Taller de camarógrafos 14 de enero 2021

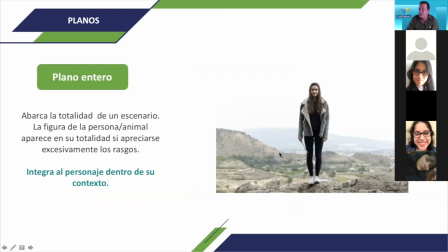[12:03]
Cuando abarcamos la totalidad del espacio, ya sea la persona, el objeto, el carro, el animal, podemos apreciar los rasgos completos de este personaje, que está integrado dentro de este personaje en su entorno.
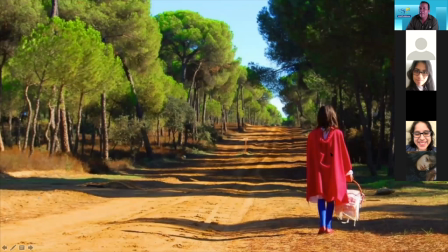[12:17]
Este plano, entero, nos puede describir incluso locaciones, hacia dónde vamos, hacia dónde venimos, lo vamos a ver un poquito más adelante.
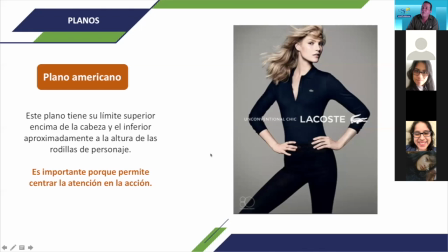[12:29]
Plano americano, va al nivel de las rodillas, cortamos al nivel de las rodillas. ¿Ok? Cuando cortamos al nivel aproximadamente de las rodillas, ¿y de dónde viene ese plano, chicos? ¿Qué recuerda de dónde viene el plano americano?
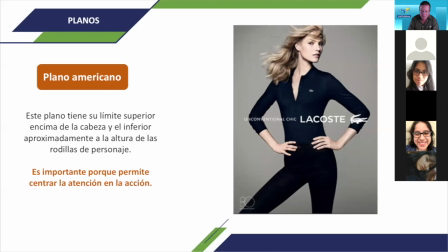[12:47]
Por las pistolas de los vaqueros. Muy bien, era el típico plano que se utilizaba en el western, donde las pistolas de los vaqueros y las balas le dábamos más importancia.
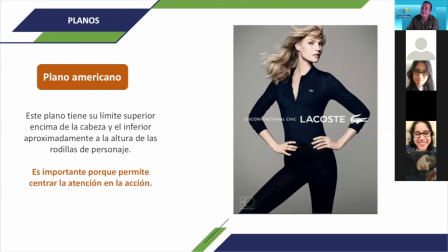[12:58]
¿Ok? Entonces, es el que nos permite centrar la atención, darle importancia a este personaje sin engrandecerlo. ¿Ok? Tranquila, Nati, no te preocupes, te estamos viendo.
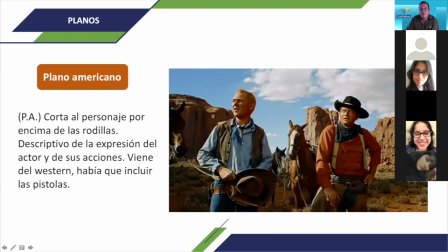[13:12]
Entonces, cuando hablamos del plano americano, en realidad viene de los gringos. ¿Ok? Que era el tipo película western que iba por encima de las rodillas, pero denotábamos importancia en sus pistolas. Ok, había que siempre incluir las pistolas, que era lo que le daba el poderío a estos caballeros.
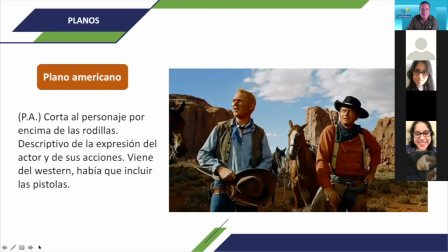[13:31]
Veamos esta escena por acá de este caballero para que vean cómo son los planos americanos. Fíjense que están un poquito más allá de las rodillas, pero lo damos connotación a las pistolas. ¿Cuál es la acción? ¿Cuál es el eje? Vamos a verlo adelante. Entonces, como les comentaba, dependiendo del tipo de acción que vamos a ver a continuación,
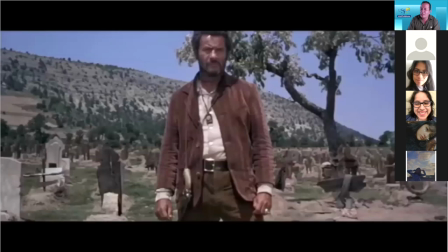[13:52]
vamos a ver que hay una acción de intriga, tal vez una acción de duelo, pero fíjense cómo están montados los planos, en over shoulder y en plano americano, ¿ok? Veamos a continuación.
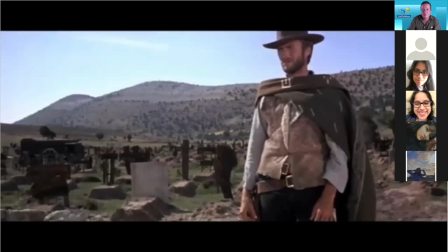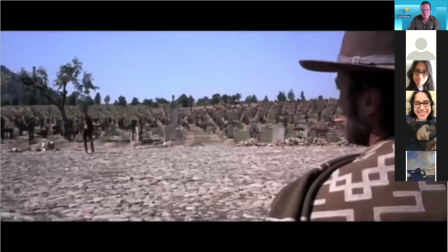Yeah, you wrote a few changes and you mumbled a little bit. You self absorbed. Yeah, I'm self absorbed.
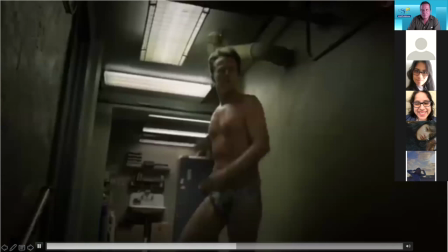[14:25] Yeah, you're nobody's spiteful piece of shit. Nobody. Yeah. My massive Harlon got 15,000.
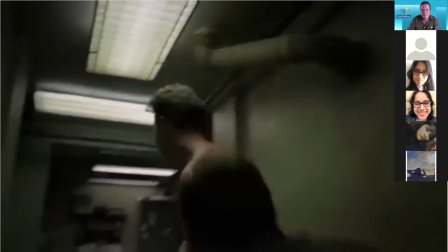[14:31] I can't play with this dildo. Gets more than that. Get the fuck out of here. Yes, you do.
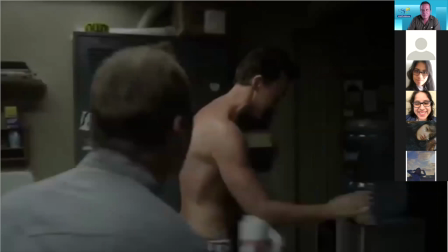[14:36] You care. I don't give a shit. You care. Everybody says, oh, Mike is so honest.
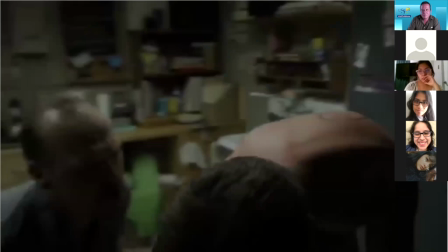[14:40] Mike is so.
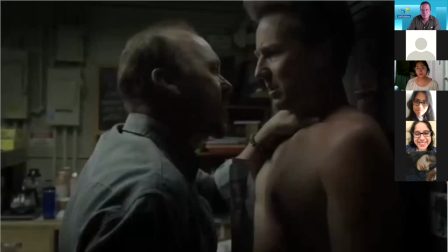[14:44] Hey, this isn't the interview. Your father was a drunk like Carver. Is that true, Mac? Okay.
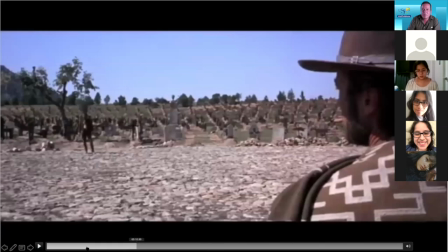[14:50]
Si lo vemos a continuación, como estamos viendo los planos, como les decía, plano americano, le damos importancia a las pistolas, miradas, contramiradas,
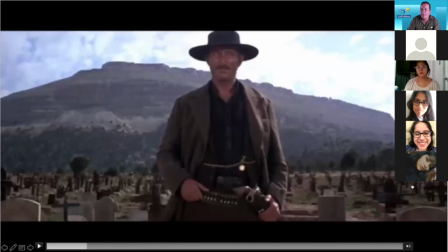[15:00]
súper importante cómo se juega con el over shoulder, que ya lo vamos a ver más adelante,
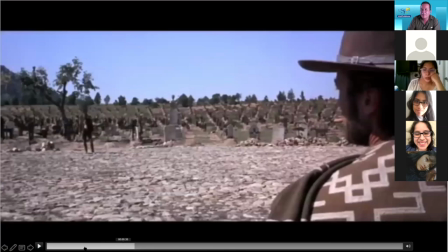[15:04]
que es el plano por encima del hombro. ¿Ok? Pero el plano principal que queremos ver ahorita es el americano, por encima de las rodillas, dándole importancia a las pistolas y ambientando ciertas situaciones.
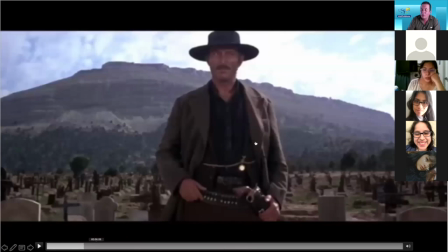[15:17]
En las escenas siguientes también ves que no tiene que ser una película de vaquero, Carmen
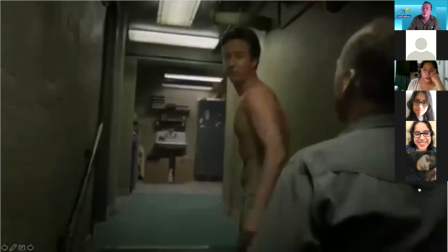[15:25]
o Nayeli o Romeo o Paola o Miller, puede ser otro tipo de película, otro tipo de formato, pero donde le estamos dando cierta importancia y el plano está por encima de las rodillas.
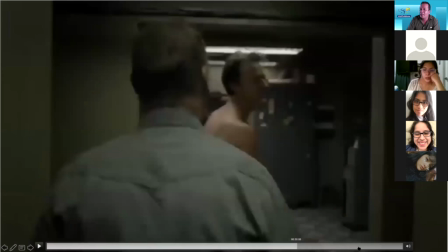[15:41]
Le estamos dando una importancia a este personaje en una discusión donde vamos a ir jugando, ¿ok?
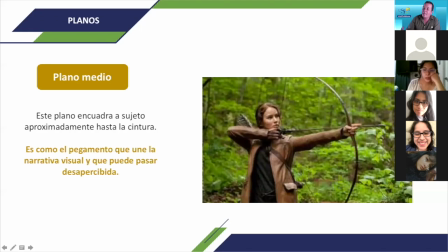[15:47]
Entonces, plano medio, fíjense que ya no está por encima de las rodillas, sino está a nivel de la cintura. Es lo que les va a servir a ustedes en edición para cortar. Cuando ustedes cortan de planos abiertos, planos detalles, plano general,
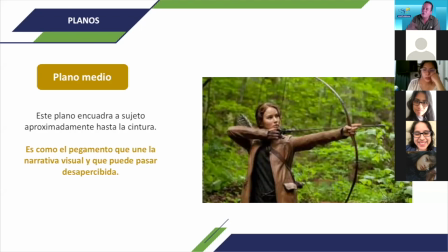[16:04]
el plano medio les va a dar la sensación de una transición entre una situación y otra.